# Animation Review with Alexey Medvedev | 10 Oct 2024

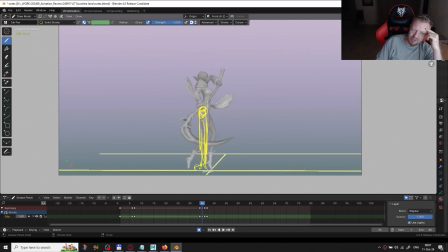7664s
Yeah, I think that will works more softly and more comfortable for eye.
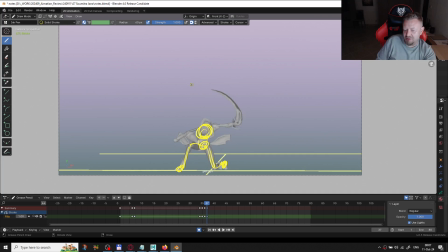7678s
Because, you know, during the really fast movement, you can move the character really fast, but it should be done pretty accurate. So you can move the character
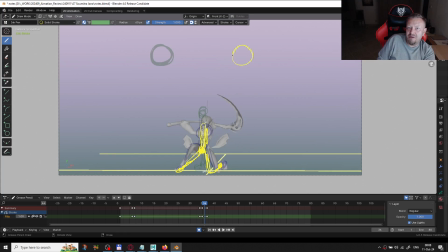7697s
even for my one frame. I think it works more, but we should show the audience exactly how it moves.
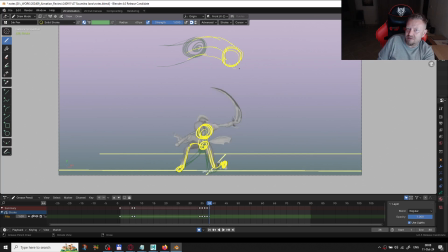7716s
We should draw all this stuff, and if he stops.
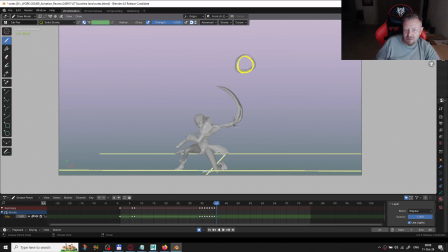7735s
So let me show you. Yes, the character can have this fast movement, but with all these lines, we need to direct the audiences,
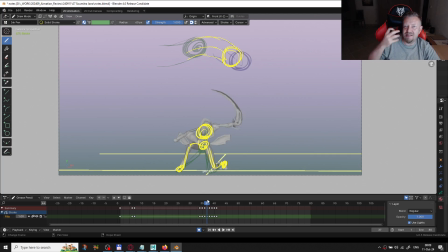7755s
to provide this some kind of stuff with imitating this motion blur to let the audience to let the movement appear more soft.
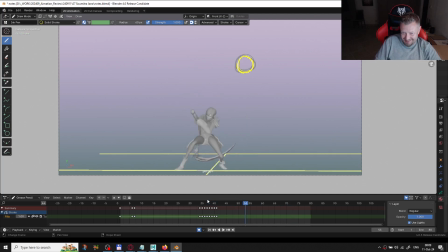7776s
I think I tried to explain, but yes, I can. The same here. I think if you try to stand up like this,
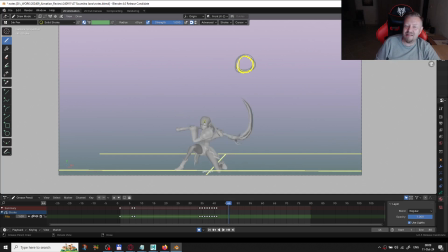7790s
you will fall down, because it is impossible to just lift up from this position. I think also she should shift the weight on this leg first.
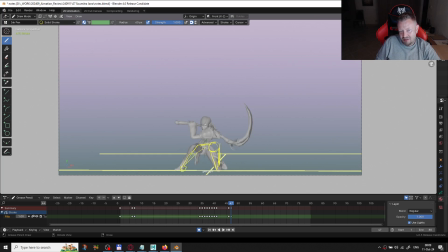After that, move this leg to this position, and only after that
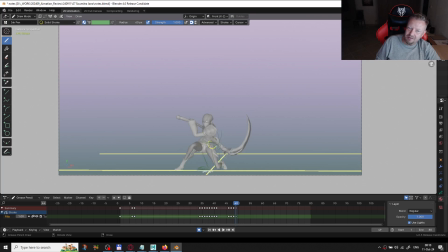bend forward and start
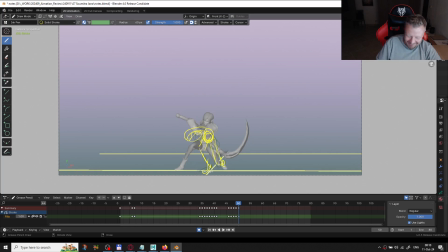7841s
yeah, I draw it a little, let's also check it in the movement. Yeah, something like this. Maybe I draw it a little exaggerated, but I'm showing the idea.
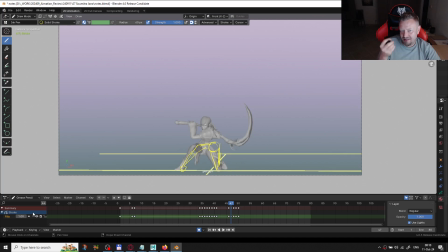7859s
So you can use this idea as the not as with the big attitude, but this even small movement, small anticipation should works when you're
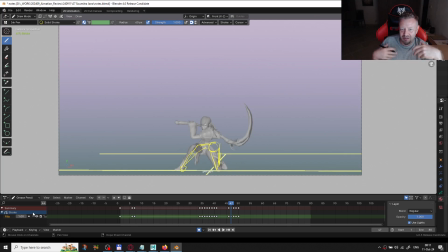7876s
when you're trying, especially when you're doing this difficult stuff, difficult body mechanics, where which needed to be done pretty clear with weight shifting.
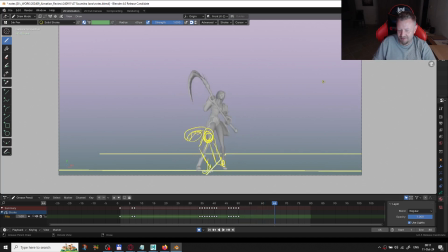7900s
Yes, and after that he will move on a straight leg.